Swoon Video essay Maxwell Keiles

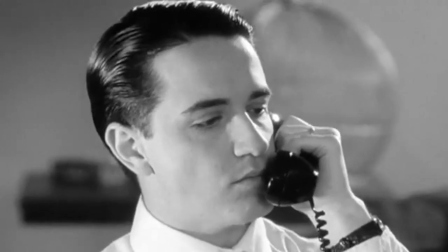In fact, it is far too common for things to have stayed the same,
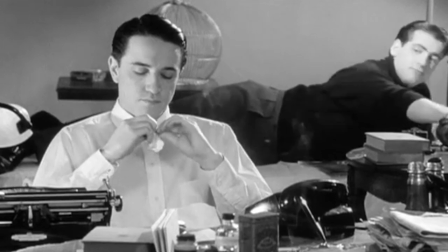and while many of the aspects of this film are archaic, some of which are still around today.
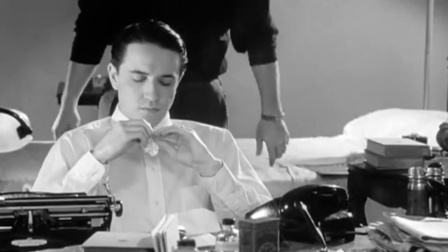For example, in the scene referenced earlier by the director,
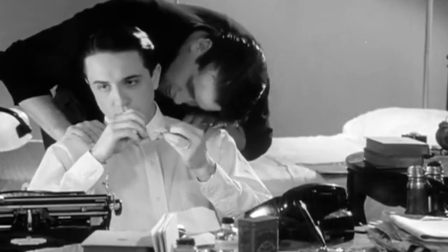while women would, in today's day and age, would not be asked to leave the courtroom,
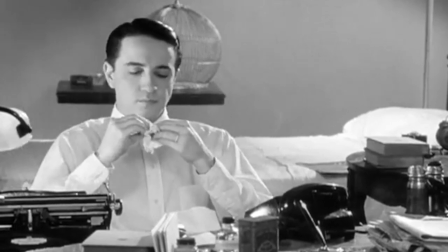there is still a sense of the fact that
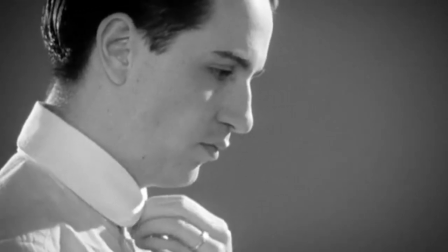queerness is a faint of heart subject that is not for the delicate ears like white women,
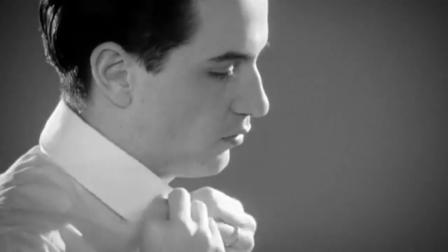especially when this film was created in the 1990s.
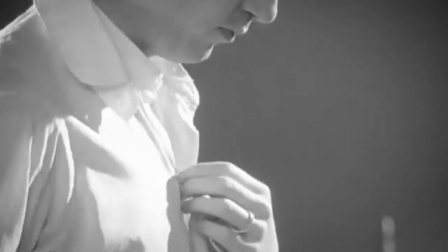The audience is experiencing a sense of familiarity of a time long gone,
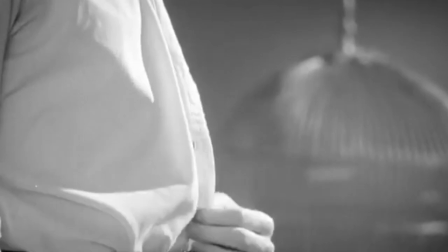and yet had never existed, and yet still is eerily similar to the realities of the day.
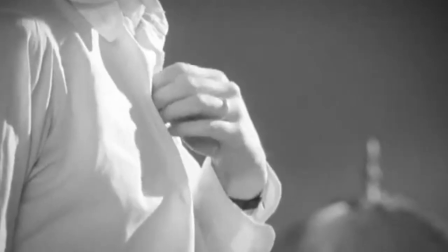All of this is best exemplified in a scene with Loeb sitting at dinner with his family,
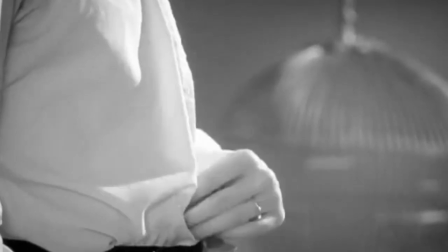just casually talking about the murder that he committed.
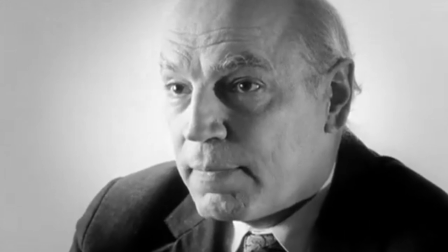I would ask everyone in Chicago to look around him and to note whether neighbors,
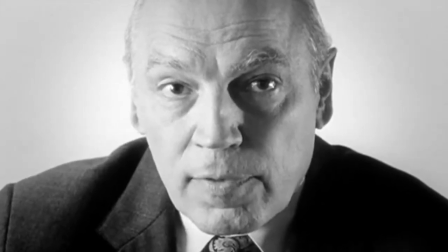friends, acquaintances showed signs of muddy clothes, shoes, and so forth, or muddy and dirty automobiles,
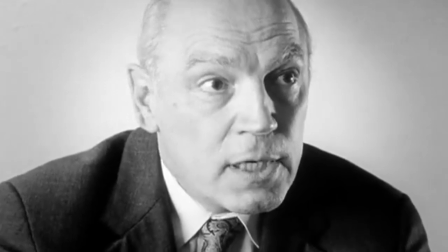and who was away from their usual haunt and calling on Wednesday afternoon and night.
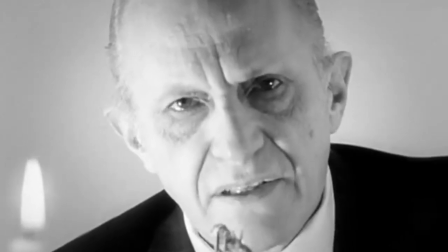I think whoever did it should be tarred, feathered, and hung. I agree completely.
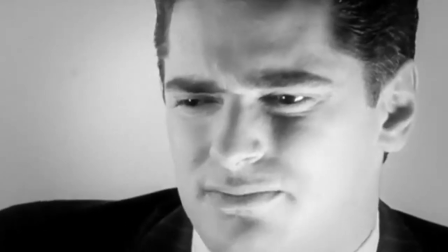Whoever did this must be some kind of deranged pervert to kill a little boy like that.
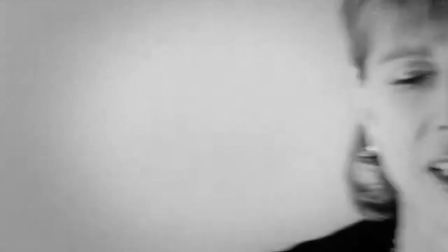Absolutely. I still can't believe it.
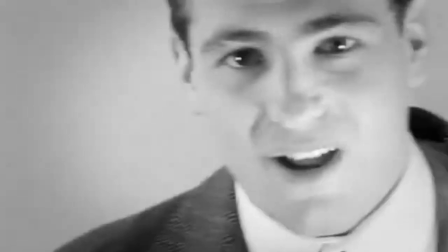What a terrible loss. It is. May I be excused?
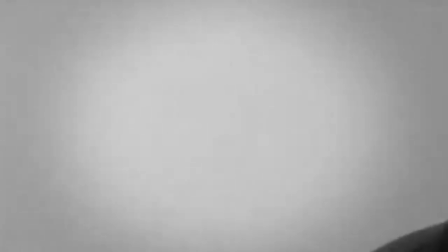What for this time? I just remembered I have to stop by Nathan's house.
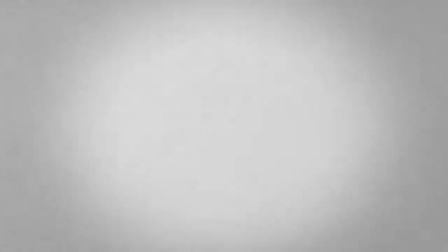Again? Yes, again.
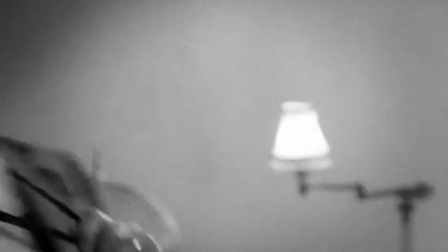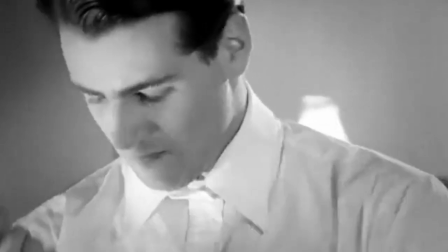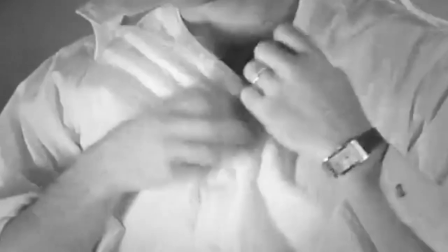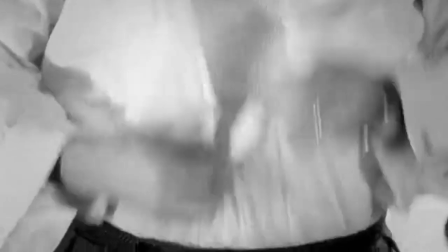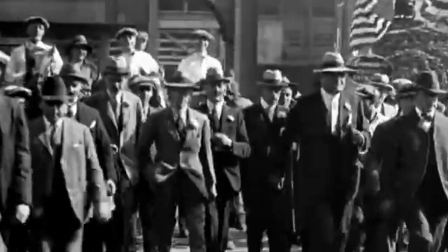The reason this scene is so effective is first shown by what precedes it.
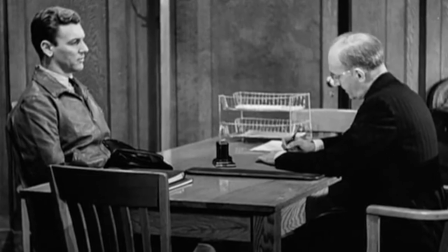It is a newscaster interviewing other people surrounding the events of the murder.
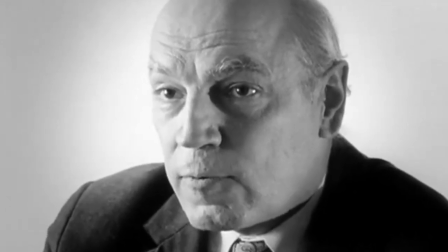When we see another talking head, we are under the assumption that he is either another newscaster or another interviewee
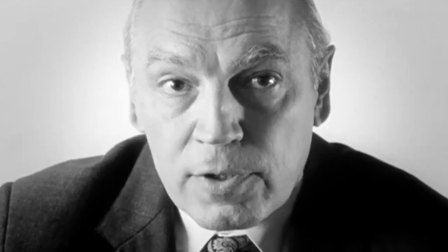simply recounting the events of the murder or giving his opinion on the subject.
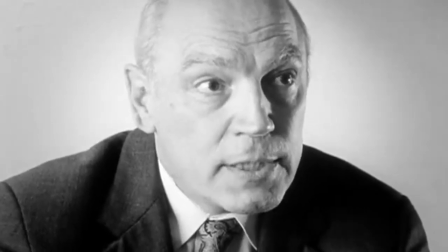This assumption is immediately corrected by the camera, which continuously pans to reveal other guests at the dinner party,
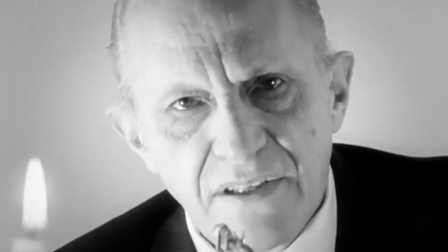and showing this person is just making polite conversation.
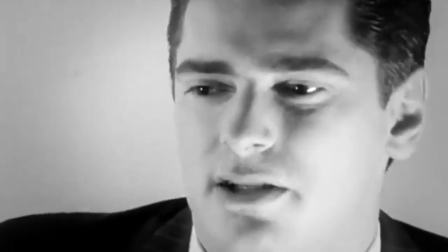The pan, it is worth noting, does not fully stop after the first person,
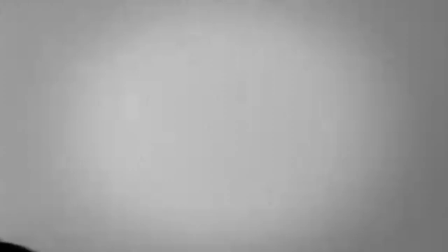just slows down and continues.
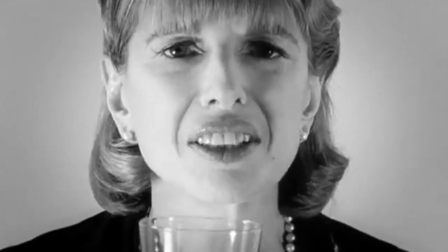We also see that everyone besides Loeb is not really taking it seriously.
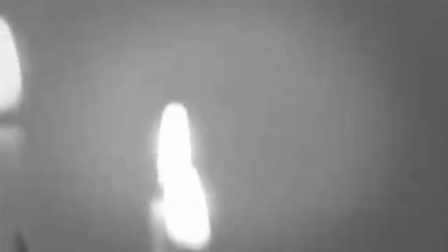It is an abstract academic problem, but is not something that affects them directly.
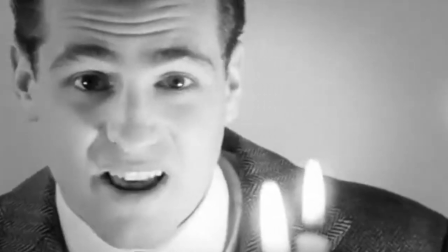Ironic considering one of the murderers is in the room speaking about it.
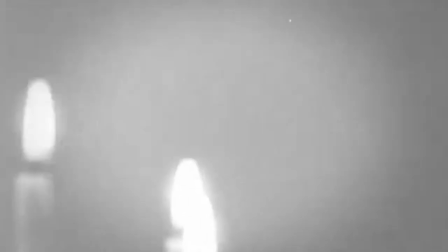This too is a surprise, as before he is on screen, we have no idea that it is his family.
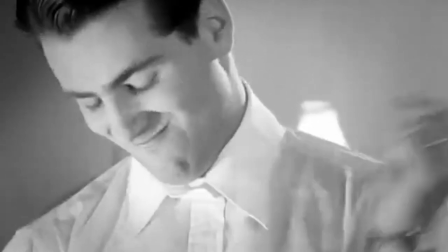We are in their position of it is just a random conversation made in polite company,
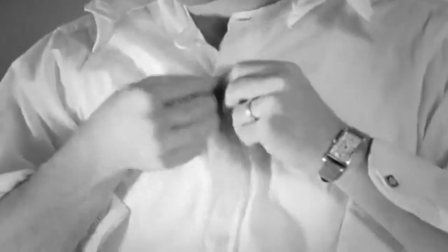rather than a deeply mortifying act by the queer murderer.
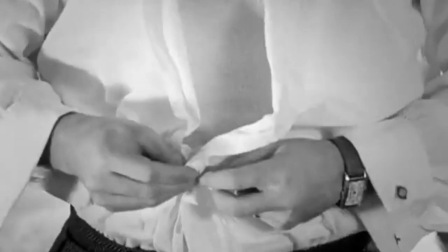The pan itself also displays a
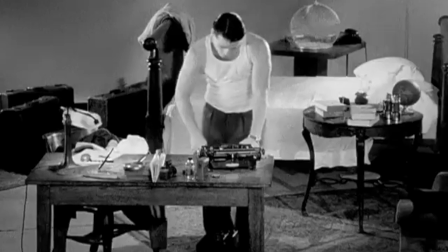deliberate lack of spatial awareness and continuity.